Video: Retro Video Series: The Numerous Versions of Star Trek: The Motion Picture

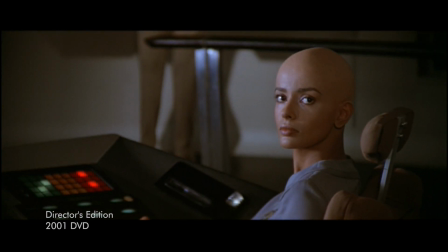2082s
When Decker gets called off to that kind of confrontation between him and Kirk, you have Ailea looking back very concerned at the turbo left as he leaves. So again just adding those little things that tell an emotional story between these two characters is very very poignant.
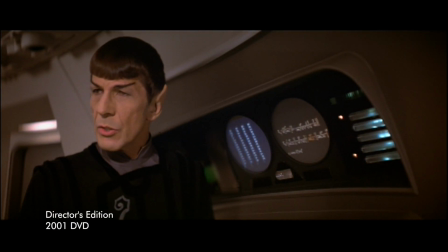2097s
But when you finally get Spock on the ship, you have that conversation between him, Kirk and McCoy. So both effects additions and some additional footage here because they were looking at where this entire room was supposed to be placed on the Enterprise. Realize it would be looking over the aft starboard end of the entire ship, looking over one of the nacelles.
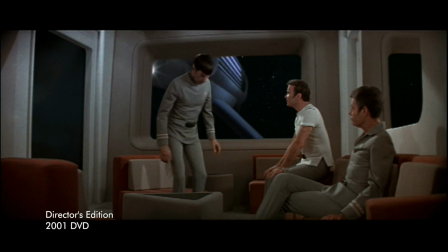2116s
So, they digitally edit in one of the nacelles outside the window. And at the tag of the scene, they add back in McCoy's line.
How do we know about any of this?
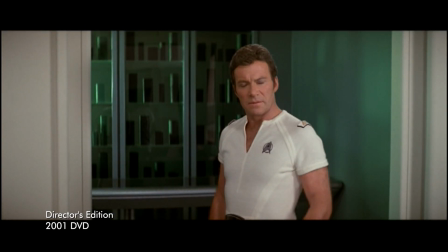2129s
There's a nicely better edited than it is in the special longer version. They kind of put things together in much more of a succinct, pointed sequence in that regard. So I much like this edit better than it is in the special longer version. Now as you get into the entire plasma weapon attack upon the Enterprise here,
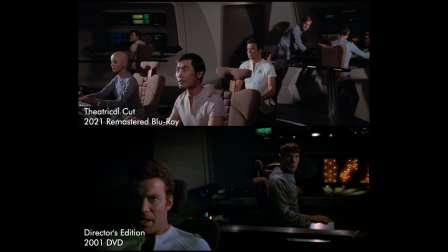2147s
there's actually a couple of minor trims throughout the entire sequence here that just kind of makes the entire thing a little bit tighter overall.
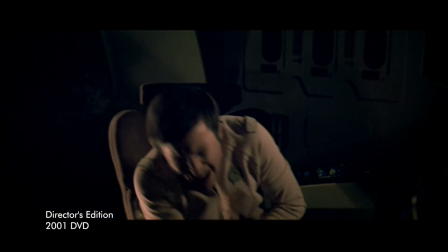2153s
And you get the entire thing of ILEA actually helping out Chekov after he gets the entire burns on him from the electrical short circuits.
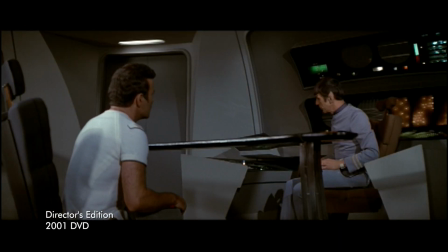2160s
But then we get the entire sequence of Spock again analyzing the signal from the cloud talking about the one milli megahertz,
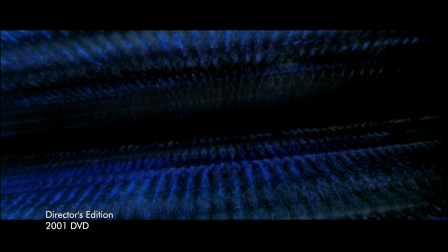2167s
running over only about one millisecond in length. But now after this, we have a brand new visual effects shot because the second plasma weapon gets shot at the Enterprise.
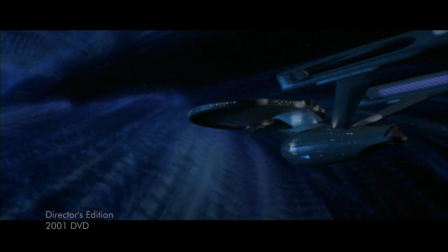2176s
This time we actually have an exterior view of the thing dissipating before it hits the Enterprise because Spock has now figured out how to send the proper greeting on the entire thing.
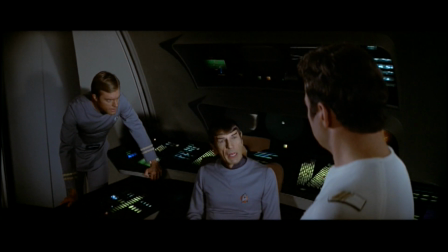2185s
Then there's some reintegration of footage from the special longer version here where the entire thing of Spock saying there's a highly advanced mentality here. And Digger saying there's probably a warning shot put off. all that type of stuff. The little conference between Kirk, Spock, and Decker is reintegrated here completely. And there's some alteration of a shot here, because originally, when Kirk asked for the technical plot on the viewer,
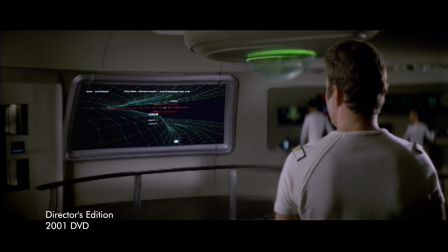2206s
just a close-up shot of the viewer, but now they've actually done an over-the-shoulder of Kirk looking at the viewer to have the entire thing here.
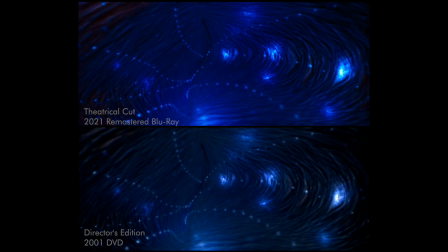2214s
So, kind of arbitrary choice in that regard. But moving forward here, as they're doing the entire journey through the cloud here,
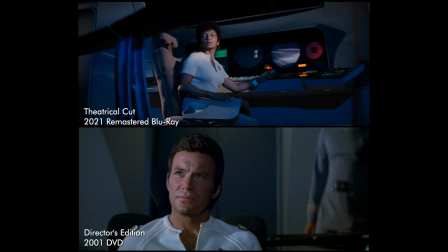2221s
there was a particular thing where Robert Wise did feel like this needs some trims.
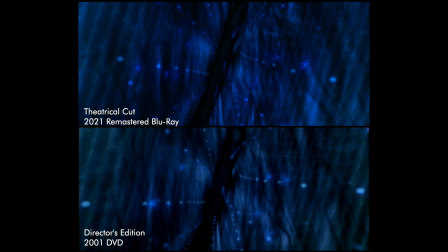2226s
Ultimately, they felt like they could almost trim two minutes out of the entire sequence between both going through the cloud and the flyover of the V-ger vessel itself.
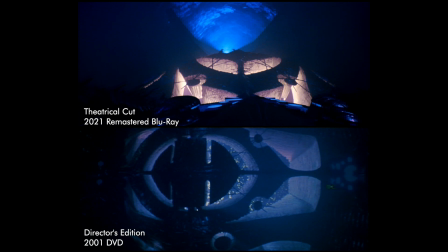2234s
And it was so much a thing like, okay, we could do that, but what about Jerry Goldsmith's music?
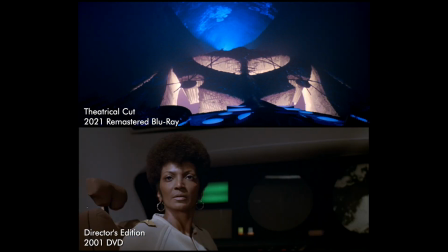2239s
And they called up Jerry Goldsmith himself. He actually consulted on the entire version of the entire film to kind of re-times his own music. Because even Goldsmith himself felt like probably a lot of the stuff would get tripped at some point in time, so you compose music specifically, it'd be very easy to edit overall, because it would be, well, there is a certain time signature, certain, like, repeating motifs, you could kind of loop it or kind of cut it down or whatnot, you could transition from one cue to the next very easily, so it didn't create anything too complicated in that regard, it felt like it kind of overscored it to make sure they have enough, but still do it in a way where they could trim it down as they needed to.
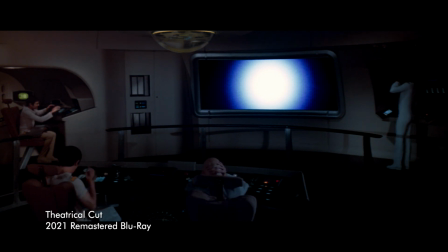2275s
But now we get the entire sequence of the probe attacking the Enterprise, just sort of great because originally it was just like a flash of light and kind of sound design and stuff
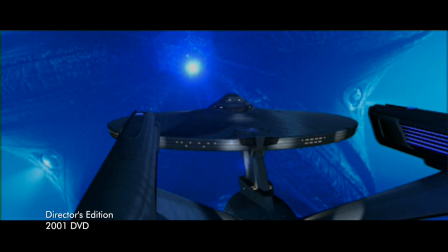2282s
like that but now they've actually exterior visual effects shot of the thing approaching the Enterprise and kind of zapping it before it goes into the bridge sequence of the entire thing so a little bit of an audio alteration here kind of changes from version to version here because after the entire thing is the intruders kind of go on to the Enterprise ends up being the ILEA probe, when they go into ILEA's quarters there, originally there was audio of the entire thing, it sounded like the computer, what I'm kind of telling them that the temperature of the entire thing is dropping, dropping, dropping, dropping, but now it's kind of removed from this version.
Temperature at intruder location.
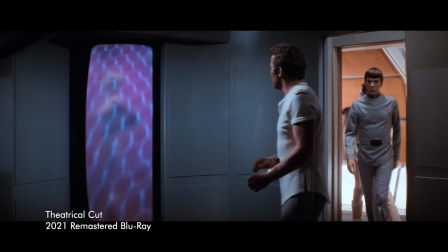2321s Temperature dropped rapid now. Six, zero degrees. Five.
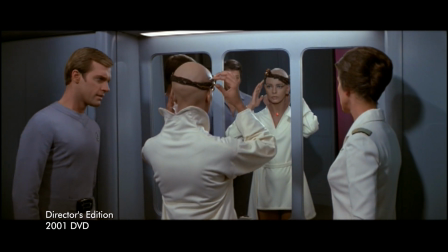2333s
Then you go into the entire thing much later on here. It's the extended version of The Probe with Chappell and McCoy inside Ilya's quarters.
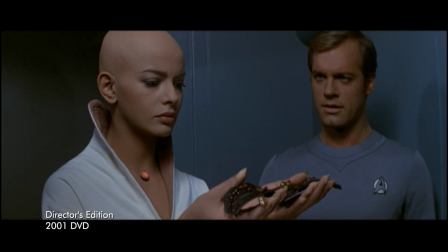2342s
Just those few extra moments that played out between different characters. You give a little bit more motion to the entire sequence there and it's added back in. But again, with more audio changes here, because originally when Spock goes out in the thruster suit, there's all this computer instructions going on in the entire sequence there that they cut out completely.
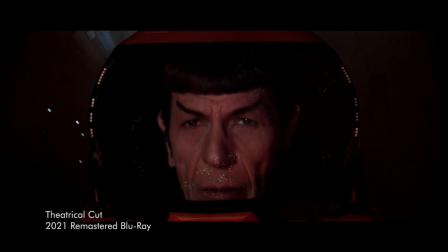2360s
Just threw it all out because it worked completely fine without because you didn't need it telling you there's a 10 to second countdown that once it ignites There's another 10 seconds blah blah blah blah blah
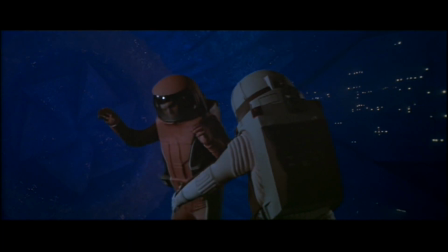2369s
It was very straightforward without it And then when Kirk brings Spock back aboard after he's gone through the entire mind melt sequence It's a little bit of a trim here and the entire thing where Kirk's kind of Talking with Spock on sick bait bed everything like that There's a point where Kirk is
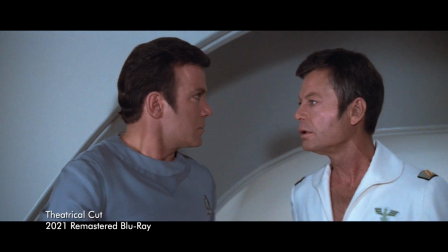2384s
a little bit irascible and then McCoy tries to pull him off and it kind of shakes him off it goes back into engaging with Spock
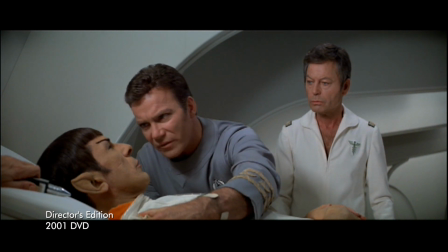2391s
again that's been cut out of this version I'm fine with it either way it's not something that makes or breaks the scene one way or another but I kind of feel like maybe art-wise it felt like it kind of broke up the drama of the sequence too much I want to keep it a little bit more on that intimate level in that regard so I can definitely kind of see that in a certain way and there's a bit a little bit of trim at the end of it I think is originally Kirk goes off and he's talking with people on the bridge and and stuff like that, and they're kinda asking where Deckard's location is at the point in time. That's been trimmed up, they kinda go right from, I need Spock back on the bridge, to going off and going into the next sequence.
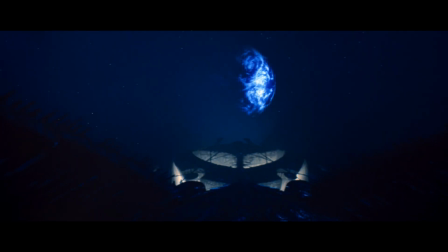2425s
But here's where the real visual effects money shot comes in because originally, they didn't have a full model built to kinda do a reveal shot of V'ger approaching Earth. So now in this version, they actually have an entire CG model
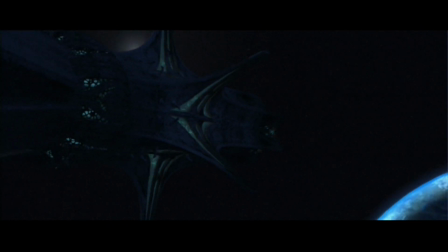2440s
of V'ger itself approaching Earth, which just adds so much more to the entire film. So I'm having this little blip of something on the kind of tactical view or whatnot. They're actually revealing the entire ship in its size and sort of menace in a certain way as well.
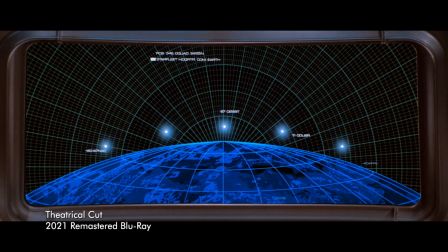2456s
But after they start launching the plasma weapons to orbit the Earth,
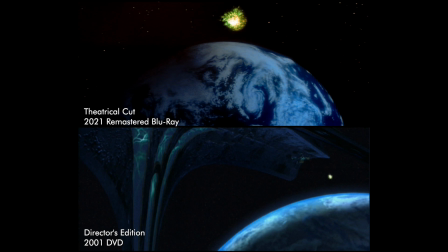2461s
one they flipped one of the shots over and add some other shots as well.
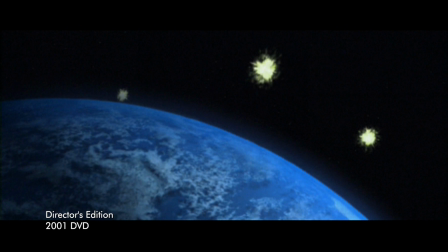2466s
And there's even additional shots of them kind of creeping up over the horizon and stuff like that and circling the Earth overall, so it's a very good work. I'm just very impressed by what they did here to realize that quality because everything else in their film, because it's such a massive vessel,
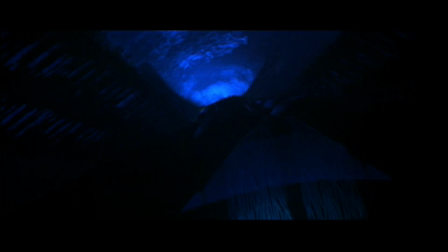2483s
you only get these little pieces and everything like that. You can't really form up in your mind exactly the full composition of what it really looks like.
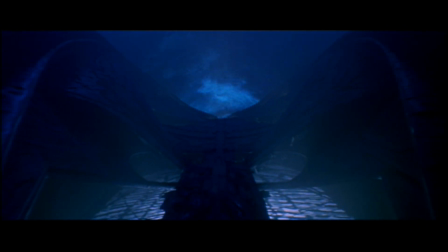2491s
To actually have a proper reveal shot of it adds so much more into the meat of the threat of the entire story here, in my opinion. And then Kirk goes off trying to explain to the V'ger probe that the carbon units are a natural function of the creator's planet.
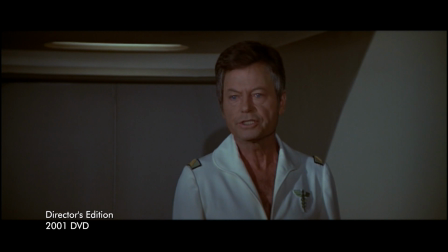2507s
And while they're keeping McCoy's line about V'ger believing it's the creator's machine, they cut out the portion of Decker saying, we all create God in our own image.
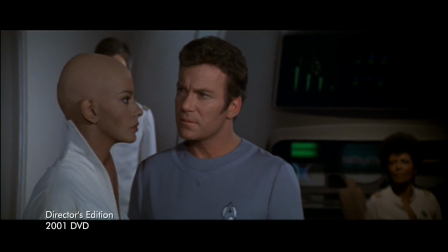2516s
So I find that very interesting. Like my comments earlier, probably feel like they maybe follow along the same path of deciding what to cut and what to keep in.
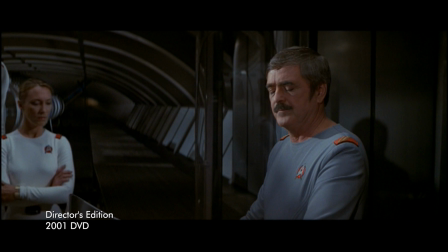2525s
And now we get a lot of other stuff from the special longer version of films, such as Kirk contacting Scotty to prepare for the self-destruct sequence upon his command.
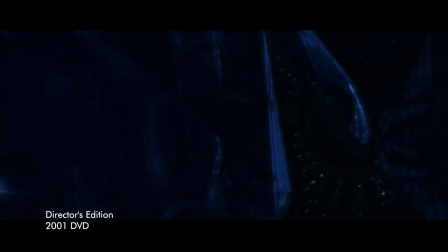2534s
There's an additional little visual effects shot here of the Enterprise flying through the interior of V'ger as well.
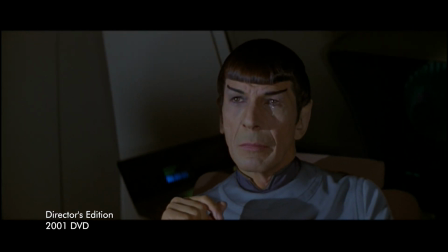2540s
That transitions us in the entire thing of Spock shedding a tear. That entire sequence there of weeping for V'ger. Absolutely, like I said, it's so essential to the crux of the themes and the stories and the arcs of the entire film. Robert Wise knew that implicitly, and put that sequence back into the film. Now from here on out, as we're approaching the interior, the actual internal chamber of V'ger, whole new visual effects stuff.